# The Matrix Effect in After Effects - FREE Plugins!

learn how to enter the matrix in After Effects.
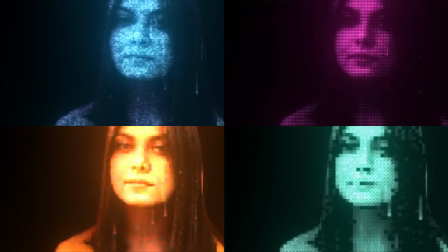[0:03]
I'll be showing you how to create that classic matrix look, as well as some other really cool looks using the same technique.
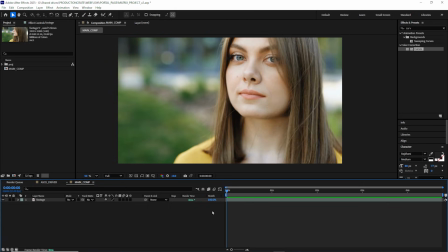[0:09]
I found this stock footage online that I think is going to be perfect for this effect. I have it all set up in After Effects, and the first thing I'm going to do is create a new solid by hitting Control Y, and let's call this Matrix Rain.
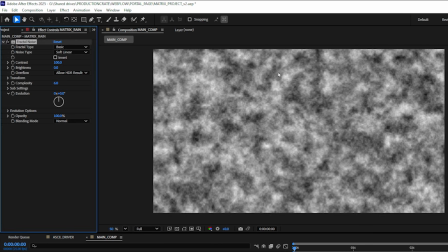[0:21]
From here, I can add a fractal noise effect to that new solid.
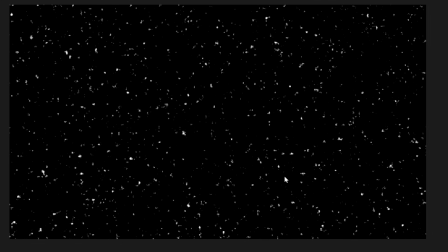[0:25]
I want to create the look of falling digital rain, so I want some super high contrast, little sparkling fractal noise.
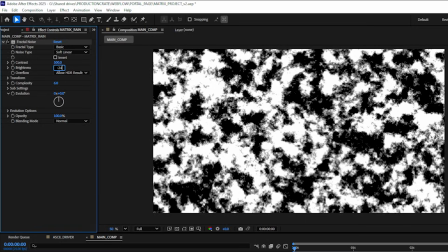[0:32]
I can do this by bumping up my contrast to 500, decreasing my brightness to something like, let's say, negative 175.
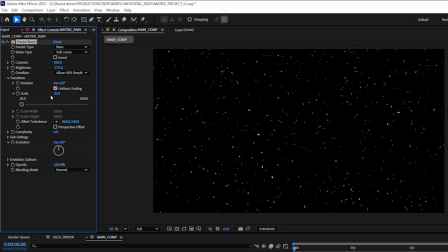[0:40]
I can come into my transform and let's bring the size down. Around 20 looks good. And I can change my complexity to something like 3. Now I've got these white dots here that I want to animate down like rain is falling.
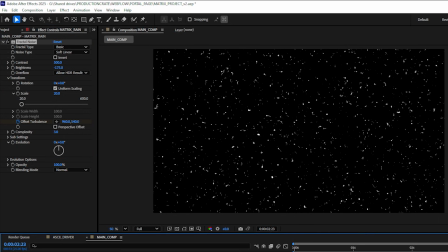[0:53]
So on my first frame, I can hit the stopwatch for the offset turbulence, navigate to the last frame in my composition, and let's just drag this down. And if I play it back, we can see we have some falling rain. I can always go back and change the speed of this if I'd like to, but for now, we're gonna stick with this.
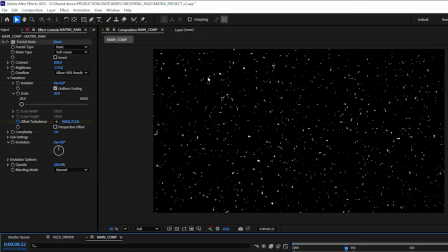[1:10]
Now, it doesn't feel very alive. It feels very static and very stiff. I'm gonna add an expression to the evolution to just change things up a little bit.
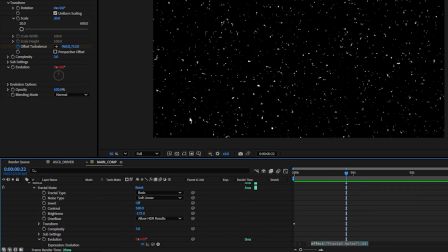[1:17]
I'm going to alt-click the stopwatch on evolution and type time asterisk 150.
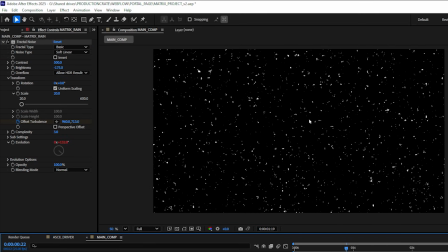[1:23]
And now if I play it back, we can see there's a little bit of motion in our noise. I need to get rid of this black background, but I need to preserve the opacity of these white spots here. One very easy way to do that is to just unmult it. I'm going to use Crate's Unmult, which is a free plugin.
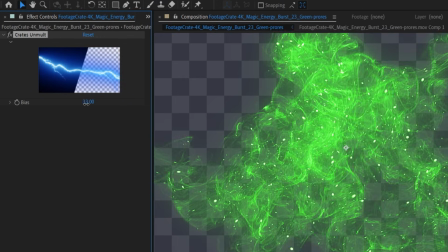[1:41]
It's available in the LaForge suite,
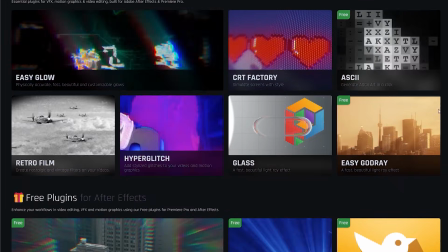[1:43]
and I will be using a number of free plugins in this suite to create the matrix effect, so I suggest you install it.
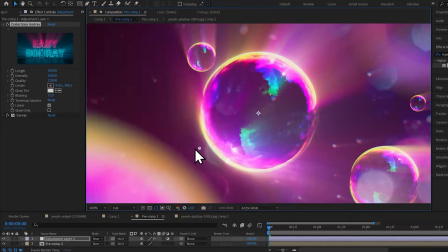[1:51]
These plugins are absolutely awesome, and they are going to power up your workflow.
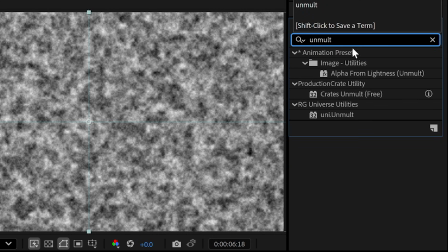[1:55]
There is a new native unmult solution in After Effects, which you can use as well, but I will be using Crate's Unmult.
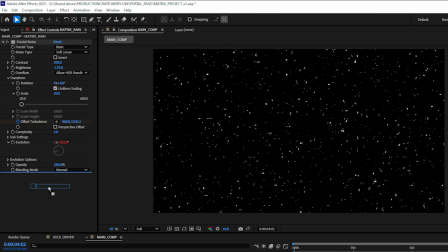[2:02]
The effects are the same. I'll drag that unmult effect onto my noise layer, and as we can see, that just gets rid of the black background.
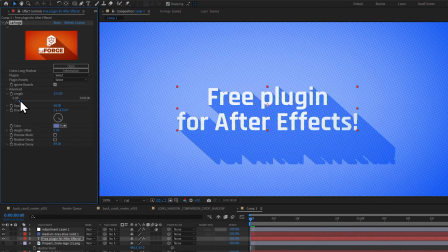[2:09]
From here, I will add my second free effect, which is Crate's Long Shadow, and I'll drag and drop that onto my solid layer.
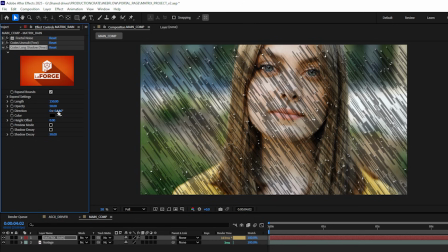[2:16]
I'm going to shrink down the length, let's say to 150, and I'll change my direction to be vertical, so 0, 0.
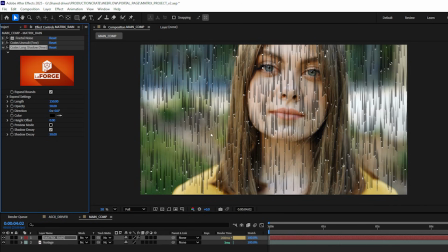[2:24]
And then I want to enable shadow decay, so I'll check this little checkbox here, and I can increase the decay maybe to 80. Let's actually increase the length. I'll go to 250. Next, I'll add the fill effect, and let's change this from a red to a white.
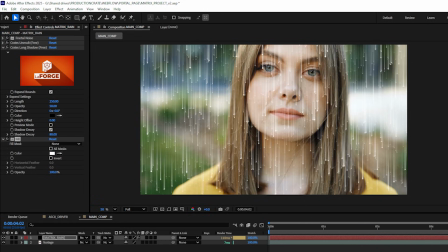[2:39]
And then I'll add a curves effect to my footage. This shot looks pretty good, but there's not enough contrast, so I'm going to just increase the contrast with an S-curve,
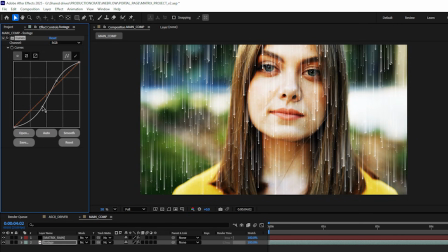[2:48]
and I can always go back and mess with this curves effect later on. The more contrast there is in your shot, the more that matrix look is going to pop.
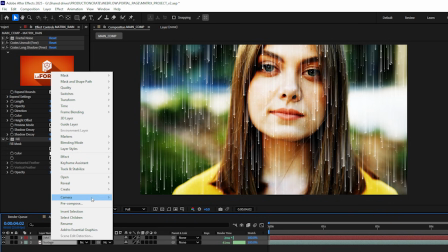[2:58]
Then I can select both my solid layer and my footage, right-click and pre-compose these together, and I'll just call this ASCII driver.
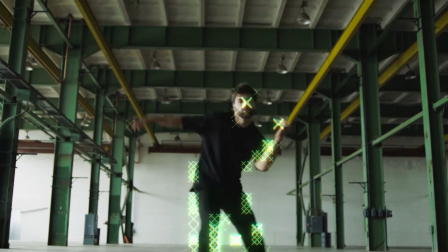[3:05]
And then I'll be adding my third free plugin from the LaForge suite, which is the ASCII plugin.
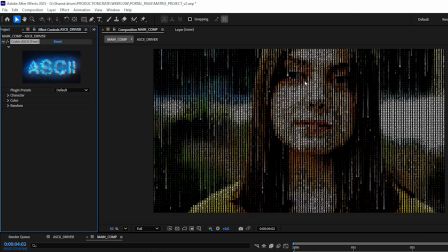[3:11]
Here I can see Crate's ASCII, and I'll just drag and drop that onto my pre-comp, and we can already see the effect taking shape.
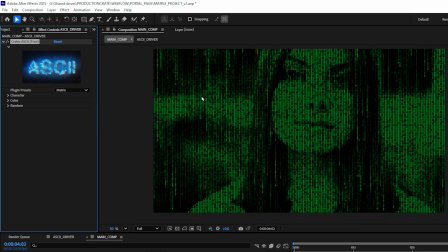[3:18]
Let's toggle down these plugin presets and let's just select matrix. And that looks pretty cool, but that's not the exact effect we are going for, so hang in there. I'm going to toggle down the color here, and let's change the color from green to a white. We'll actually be adding in the green color later on using a different effect.
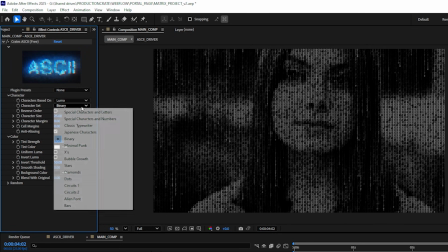[3:36]
Now, if you don't like the binary ones and zeros, if you toggle down the character option, you'll see that there's a number of different character choices to choose from.
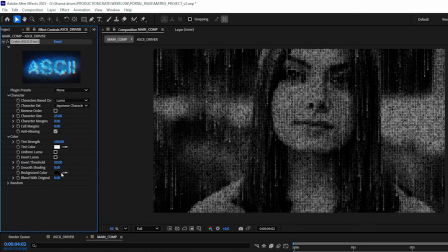[3:44]
I'll actually select the Japanese character for now, and I can play with things like the random shuffle amount and the random speed amount.
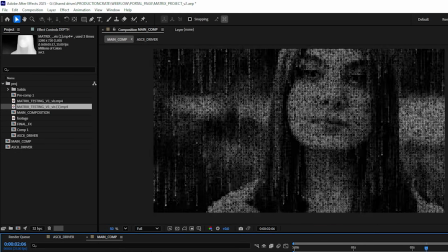[3:51]
The next thing I need to do is generate a depth pass. You can do this over at something like Hugging Face.
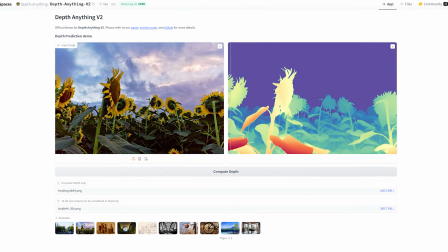[3:57]
There's various plugins that allow you to do it.
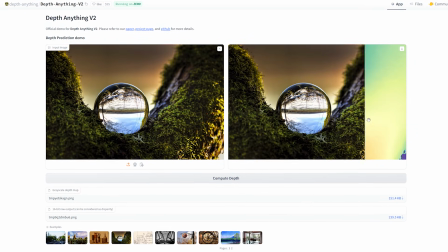[3:59]
There's a number of these machine learning solutions out there that can generate high quality depth passes with a footage input.
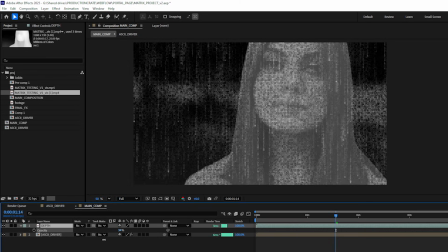[4:06]
This is the depth pass that I ended up with.